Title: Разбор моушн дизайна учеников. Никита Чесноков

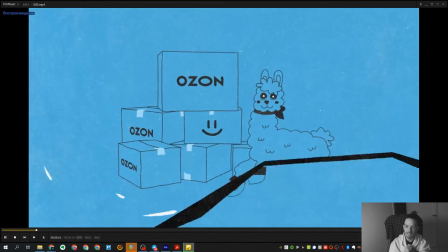53:09 Знаешь, что только, Алё? Вот честно, не хватает пэкшота просто с логотипом Озон.
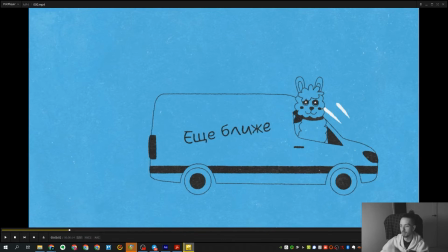53:14 То есть в данном случае было бы вообще великолепно,
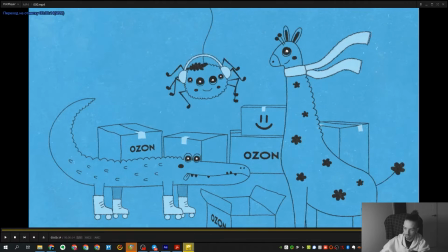53:17 если бы после вот этой вот сцены в конце был еще просто пэкшот, просто фон и логотип Озончика. Тогда ролик считался бы полностью законченным Сейчас он просто не хватает этой сцены Что касается самой анимации Ну,
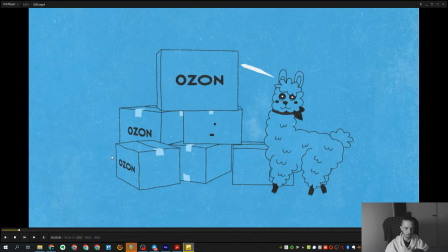53:34 выглядит она, естественно, очень круто Вообще, в целом, мне очень понравился этот ролик, когда я его первый раз посмотрел Здесь используется шейповая анимация Плюс, немножечко, обратите внимание, такая стилизация под небольшой гранж Сверху текстурка такая,
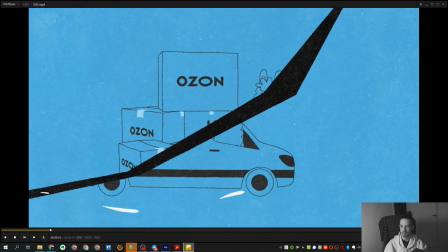53:51 просто с шумом очень прикольно сделанные переходы причем очень уместные по стилю единственный момент этого перехода что лично мне не понравилось это его цвет у тебя здесь больше нигде нет черного у тебя вот такой тип серовато какой-то коричневый цвет здесь чок переход
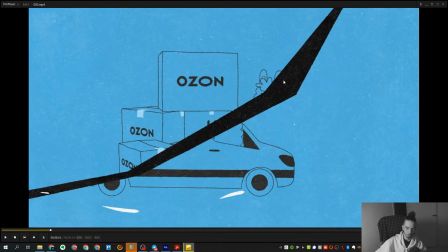54:10 таким же цветом не сделала он жену прям как будто вылетает вот это единственное что я бы хотел здесь наверно покрасить у тебя по в двух цветах, а тут третий нарисовался. Точнее, в трех у тебя еще белый есть. Тут лишний цвет, откуда ты взялся.
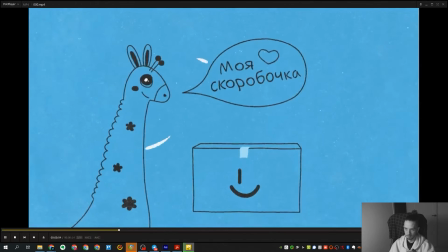Вот этот переход, смотри, вот этот переход.
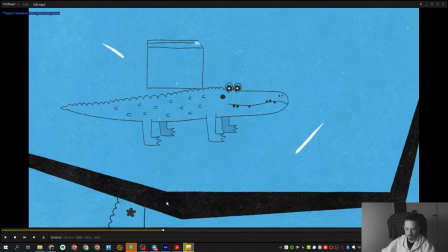54:38 Вот здесь. Ну, в целом, прокатит, но мне не особо нравится вот этот угол. Я бы, наверное, маску правее подвинул, чтобы просто вот этого угла не видеть. Но это так уже, если до мелочей, так скажем, докапываться. Ну-ка, дай-ка я.
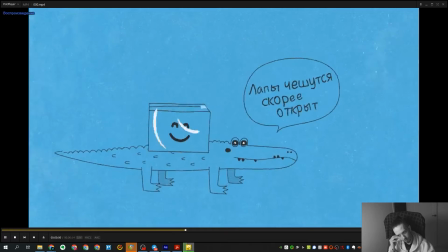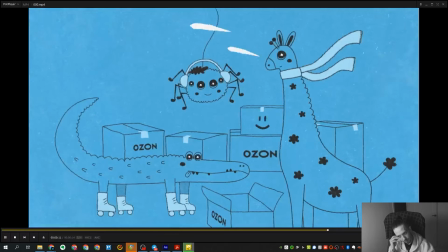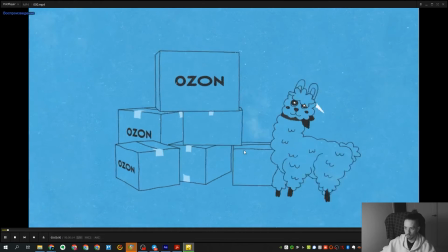55:04 Ну да. В остальном, ну, божественная шейповая анимация такая, какая она и должна быть в современном мире. Очень приятная, очень современный визуальный стиль.
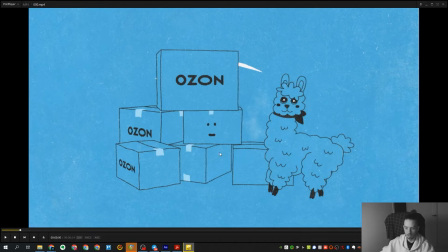55:16 Сейчас вот прям именно вот такие ролики с такой стилизацией, под текстурки, они очень актуальны до сих пор. Это не самый новый прием, но очень актуально, очень красиво выглядит.
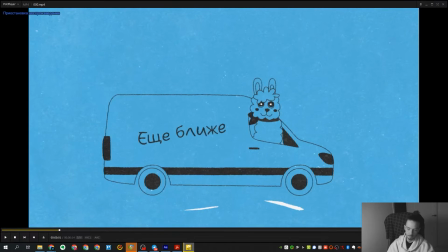55:31 Персонажики очень красивые Анимация персонажей тоже очень красивая Ну, в целом, это действительно выглядит Как достойный коммерческий ролик Который можно уже пускать в продакшн Рекламу и так далее То есть, в целом
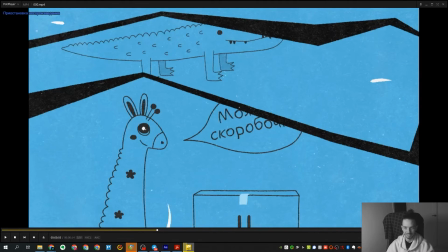55:46 Можно его Озону продать, скажем так Если это просто творческая работа
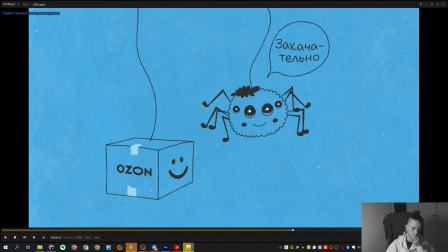55:54 Это прям вообще великолепно Слушай, он в целом С того года в тренде Он просто пока еще держится Это же не самый новый прием, он еще в том году, я еще помню в Тбилиси сидел, когда в марте того года,
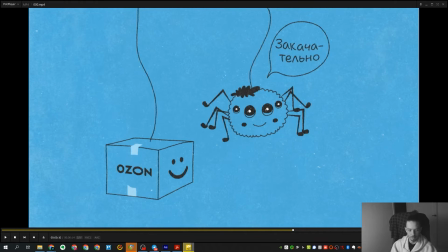56:11 уже как бы вот эти ролики появлялись, я уже их сидел, смотрел и как-то вот тогда это выглядел действительно вот чем-то новым. Сейчас это просто такой уже классический прием, спустя получается полтора почти года,
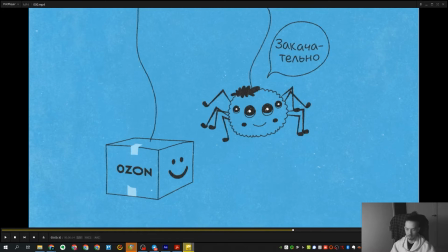56:25 который не теряет своей актуальности и шум в этом плане, так скажем, до сих пор работает хорошо.
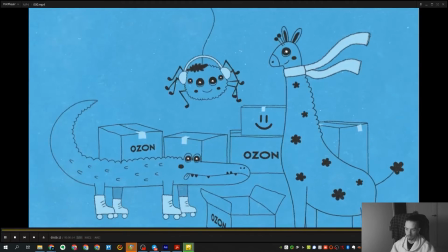56:33 Тоже все сделано, естественно, в After Effects.
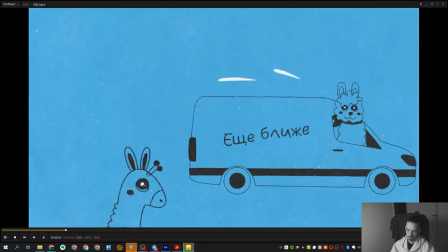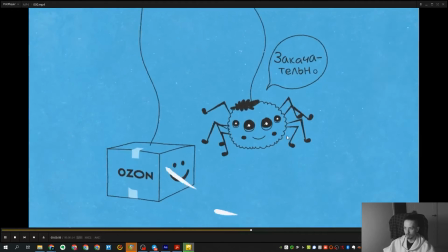56:41 Да, очень кайфовая, очень прям интересная работа, Алена. Мое уважение, как говорится.
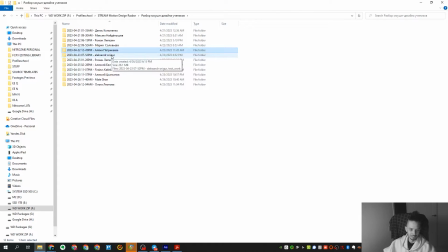56:48 У меня бы, если честно, не хватило бы терпения сидеть и ее вот так вот вылизывать все вот эти сценки, как у тебя получилось.
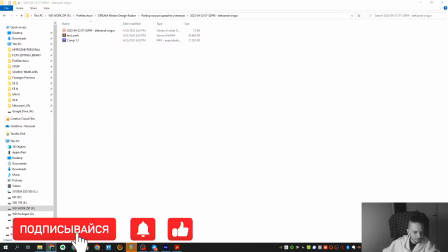56:56 Я бы, если честно, прям... Я бы одну-две сделал, потом такой, да ну, да ну, вот такая бы история началась.
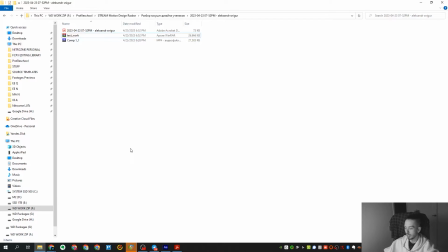57:04 Но, хоть на выставку посылай. так идем дальше александр давайте тоже прочитаем записочку
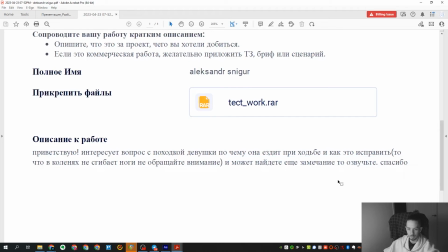57:13 все же вопрос походка девушек она ездит при ходьбе и как это исправить то что клинике зимают ноги обращать внимание можно видеть еще замечание
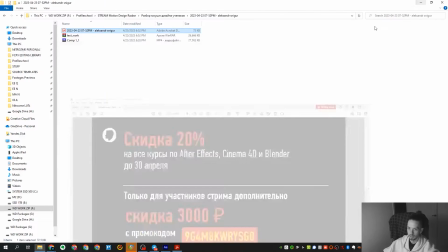57:19 озвучьте сейчас посмотрим сейчас посмотрим так
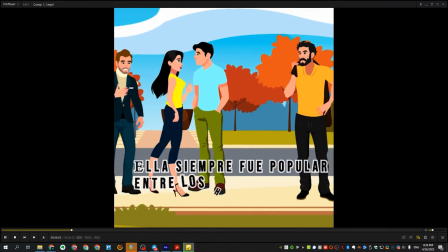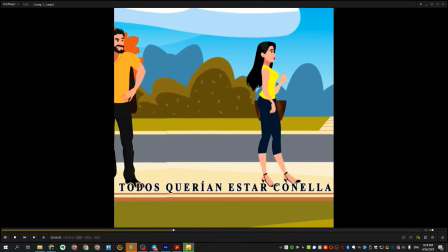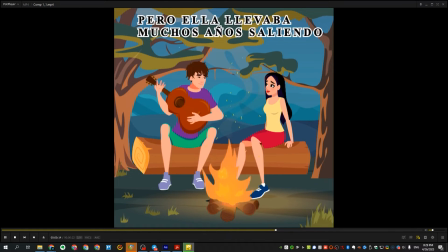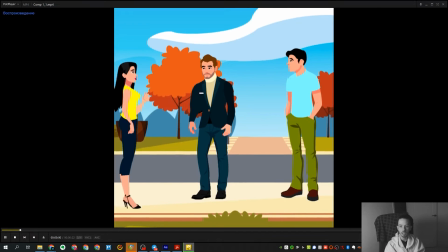57:46 ну если мы будем говорить про походку девушки и почему она сколзит
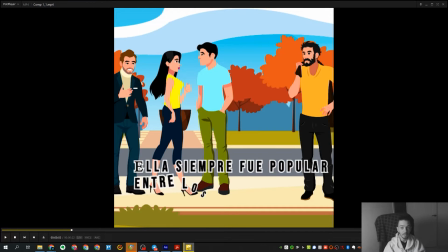57:52 через и вот скорее всего это не через риггинг Потому что если бы, опять же, мы на курсе Motion Design проходим риггинг, если бы он делал риггинг,
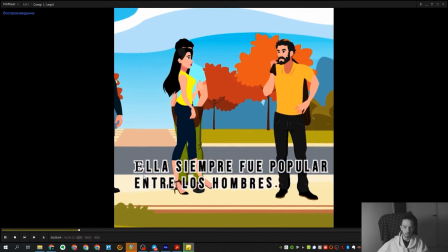58:05 то фактически не было бы в большей части проблем. Почему?
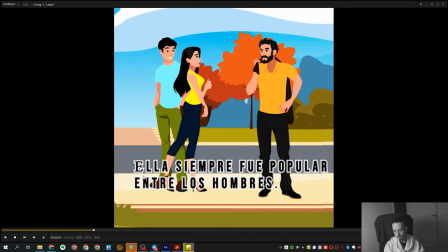58:10 Потому что когда ты делаешь риггинг через тот же самый Dewey, то фактически Dewey все делает из-за тебя. Твоя задача просто натянуть скелет, а потом нажать просто одну кнопку, и она сама пойдет. То есть не нужно будет ничего анимировать, ничего не нужно будет делать, там заскриптованная вся история, она сама шагать будет.
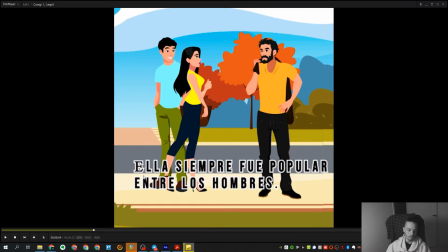58:26 Сидит и просто двигает ее по позишну. Здесь как раз таки первостепенно, скорее всего, сделано не через ригинг. Это палец на том, что она просто на прямых ногах идет. Если бы она сгибала ноги в коленях, то скорее всего это был бы ригинг уже. Ну, вероятнее всего. Почему она плывет? Плывет она просто по простой логике.
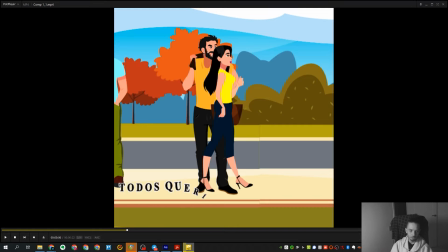58:46 Она по позишну двигается быстрее, чем перебирает ногами. То есть здесь фактически нужно замедлять ей движение по позишену, потому что она по большому счету делает один шаг, а при этом прилетает такое расстояние, как будто она сделала два, а то и три шага.
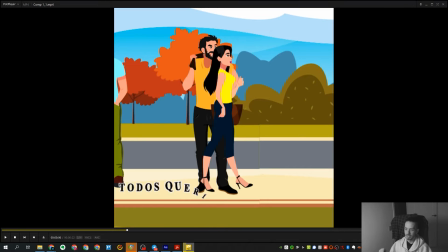59:03 То есть вот в этом-то самая большая кроется проблема. И все вот эти персонажные анимации, это исключительно монотонная история про подгонку координат позиции под шаги. То есть здесь нужно прям сидеть и подгонять эту историю вручную, сидеть очень долго, нудно и так далее.
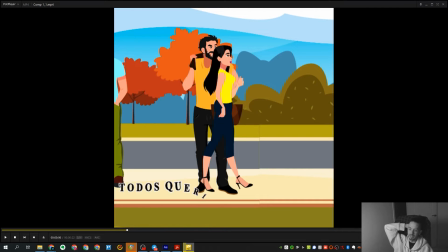59:22 Просто фактически здесь нужно замедлять ее движение по позишину, чтобы она просто не так много пролетала по расстоянию.
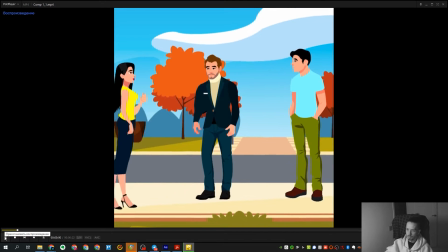59:32 Что касается самой работы, то здесь в целом...
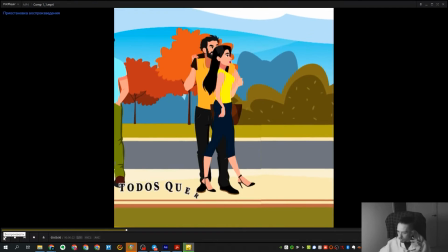59:37 Что у нас тут за музычка играет? А, звука нет. Я понял.
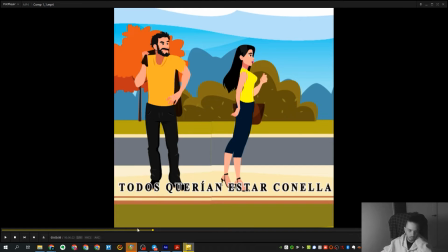59:42 здесь в целом мне не особо нравятся какие-то подобные моменты
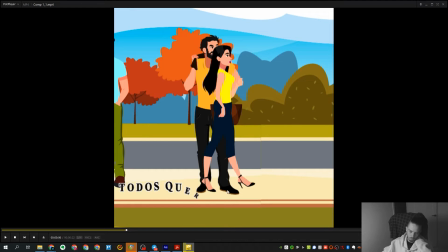59:48 типа вот что она тут по мужику прям идет то есть можно было бы логично сделать чтобы мужик стоял на переднем плане она на заднем шла и тогда все смотрелось бы хорошо
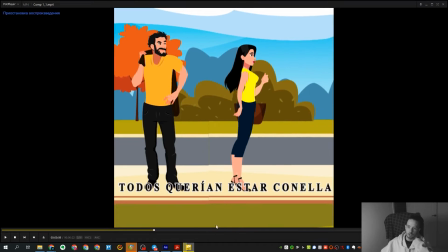59:58 также мне не особо нравится то как здесь ты состыковал фон То есть вот это прям палево, если честно Вот здесь вот прям палево такое Само по себе качество рендера Тоже,
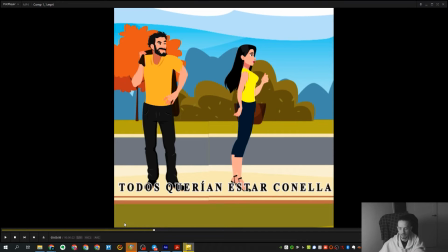60:10 ну разрешение Фактически здесь маловато Все очень сильно пикселится И субтитры вот эти, которые появляются Если честно,
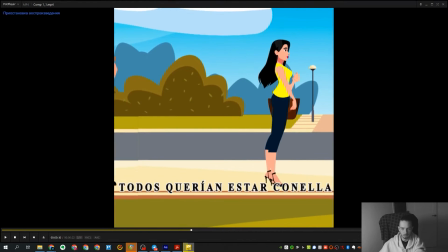60:19 я вообще их не понимаю То есть они выглядят не очень хорошо Именно визуально
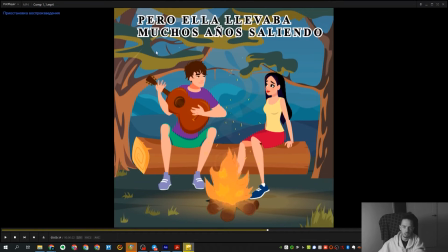60:23 Вторая сцена тоже Субтитры, вообще Многие ребята, как скажем Сталкиваются с одной и той же проблемой Все почему-то пытаются краям экрана прилепить текст, чтобы он прямо здесь в край упирался. И это всегда выглядит плохо. Мы с вами сегодня шампунь делали вот этот.
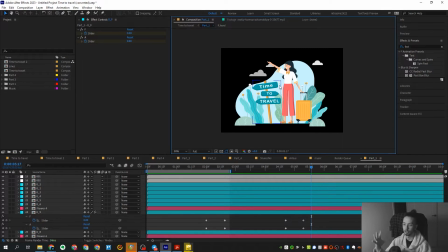60:41 Мы на этом примере убедились, что в целом лучше текст все-таки ближе к центру это добегать, оставляя место на экране просто свободным. Это не гигантизм, это просто, ну... Ну, я даже не знаю, как это назвать. Гигантизм это когда у тебя большой красный логотип.
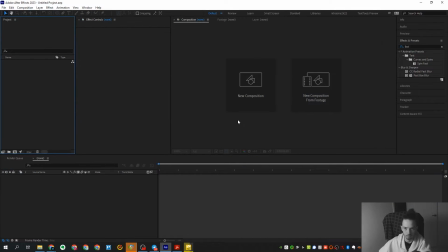60:57 А это просто-напросто прилепленный текст к краям экрана.
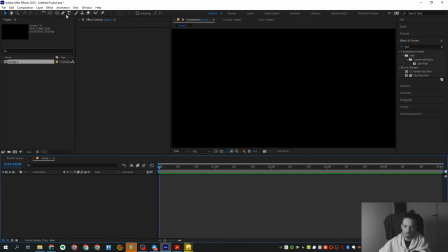61:01 То есть здесь фактически